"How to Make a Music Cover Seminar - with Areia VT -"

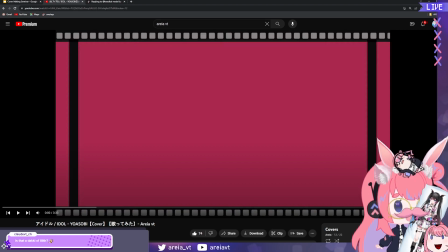84:39 it's the free to use model that Zena was using before. But shh, don't worry about it. It's also great using the video simplicity in moments of songs and mixing simplicity. Yeah. Canva has good assets too. Nice, nice. Thank you, Ollie. Don't worry about Claude.
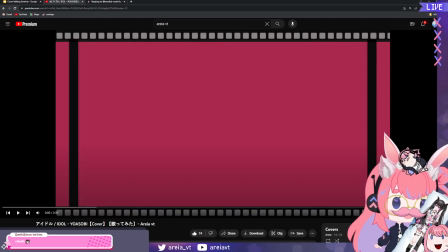84:59 Okay, anyway, back on topic. Since Idol is more of like a cutesy song, I sang in a more cutesy way. If you want to know how to sing cute, you just gotta sing more in your nose. Like you sound more like a kid. Anyway, moving forward.
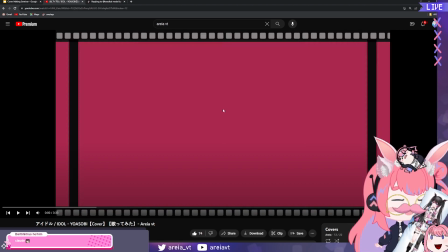85:16 But the reason I wanted to embrace the cuteness for this song is because there's a very important part of this song that gets everyone. It's the hi, ko wa toku betsu desu. I wanted to show a big contrast. Contrast is my main thing that I use as a weapon. The contrast of the rapping part to the cutesy part.
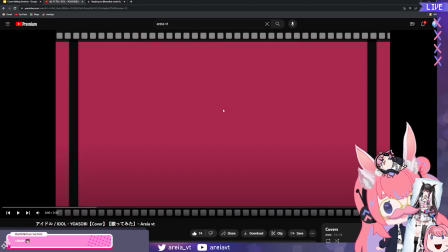85:34 But it still fits because it's still my voice, you know? And I wanted to make it interesting for the listeners, all right? So here we go.
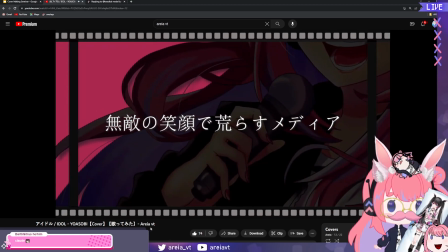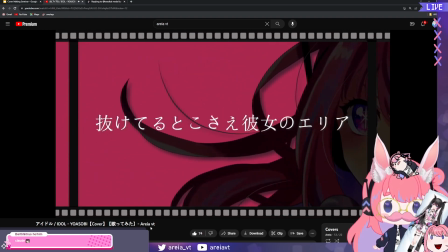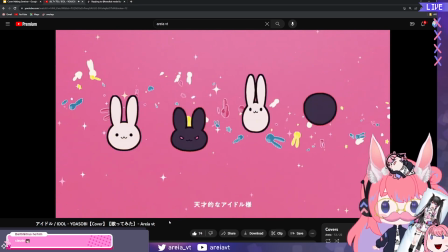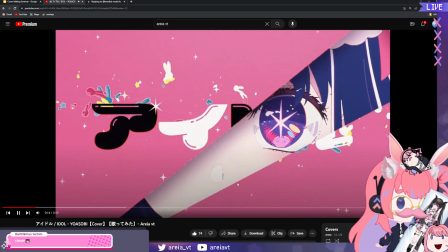85:58 I took that from the OG.
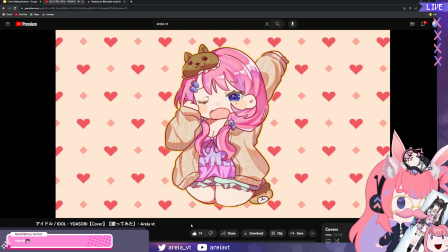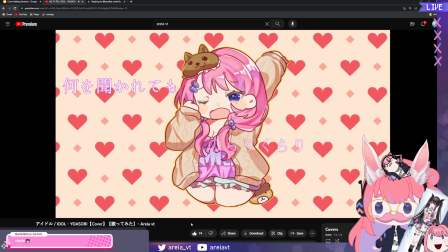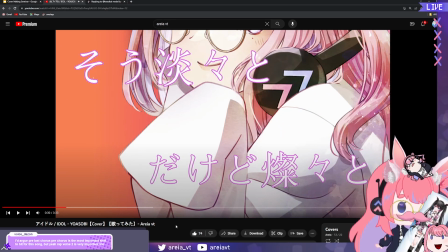86:13 Okay, here. I change everything. I use a different art. I'm making use of all the arts that I have. Maybe that's an option for you, okay? But just like the simple backgrounds that I use, like this one, I had like a dynamic background.
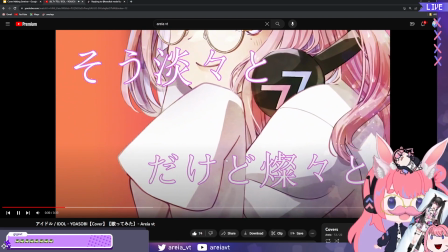86:27 But then suddenly, because I decided to use a simpler background because the art is so much more complex than the first one.
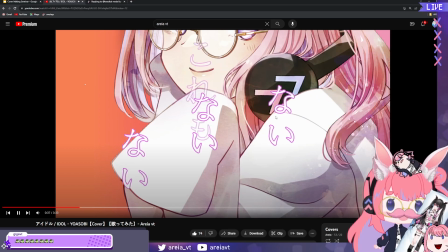86:36 So simple background to accentuate the beauty of the art.
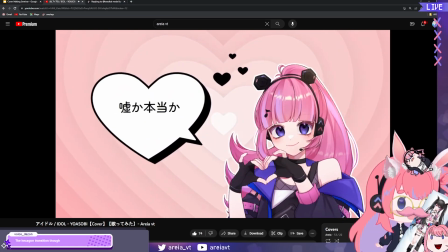86:45 This one, I was inspired by Powerpuff Girls. The hexagon transition, thank you. That's all available on Filmora.
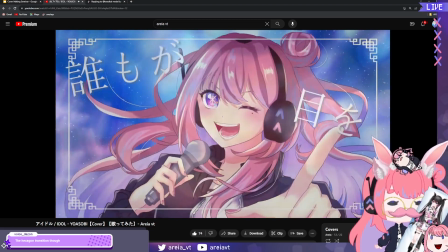86:54 That part's too. But I think musically it's important.
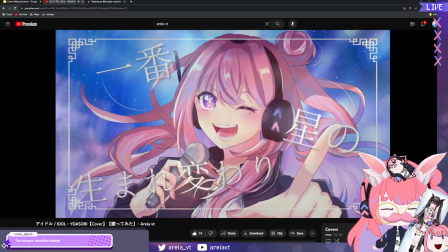87:04 Okay. For the, you know how the heart goes on the idol part?
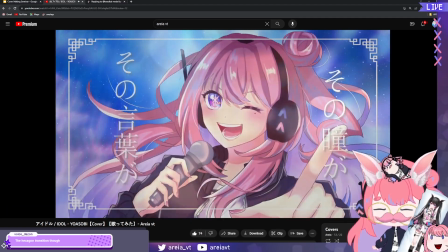87:13 I'll share it later, but that's like different layers of effects.
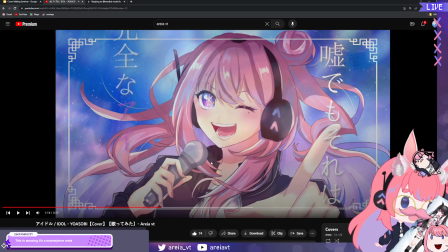87:17 Okay, but here, a tip that if you have like a single art and you don't have too much to work with, a really good tip to make your video more interesting is having like a simple frame like this to frame your lyrics and just make the lyrics do a lot of the work.
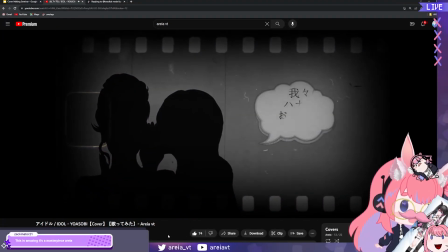87:36 Okay, here, this is where the transition is. Thank you, Zach.
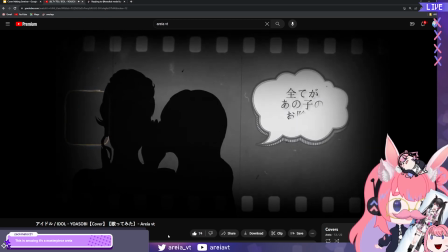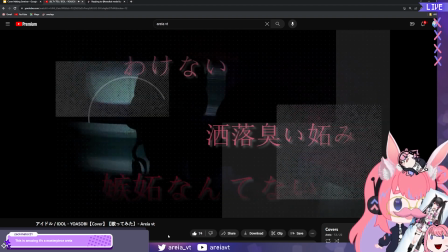87:47 Mood change. More filters on the voice.
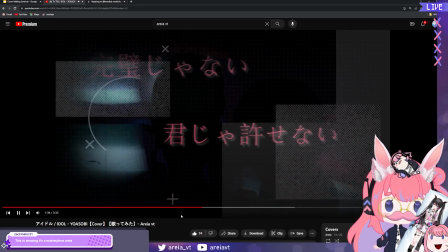Okay, so in that part, if you notice, musically, I rapped it twice.
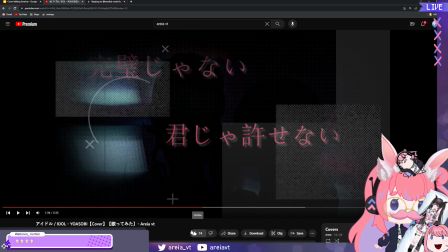88:04 But I had a high tone rap and a low tone rap. So I had a part where what are the lyrics again?
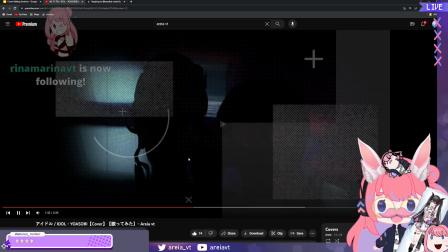88:11 I think I don't remember. Oh,
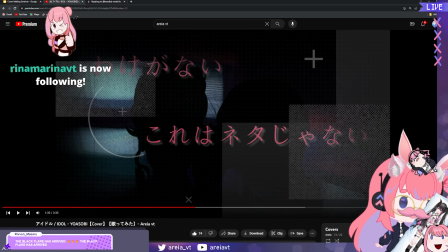88:17 hi, Yuto! Thank you so much for the raid! Welcome, Raiders! Oh my god, I didn't even hear the raid sound. Hi, everybody! Welcome, Raiders! Hello! Hello, there it is! Hello! Oh my god, welcome everyone! Thank you, new followers! Welcome to the Areia Army!
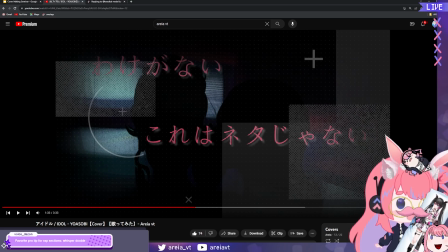88:33 We are doing an extensive music cover seminar right now, and I'm revealing all my secrets.
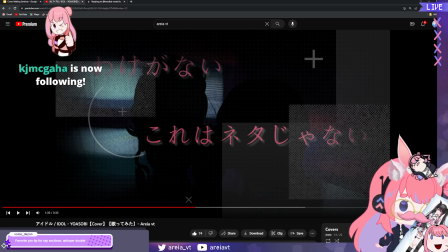88:41 KJMC, gaha! Thank you so much for the follow, welcome! And thank you for the hydrate. How was... What was...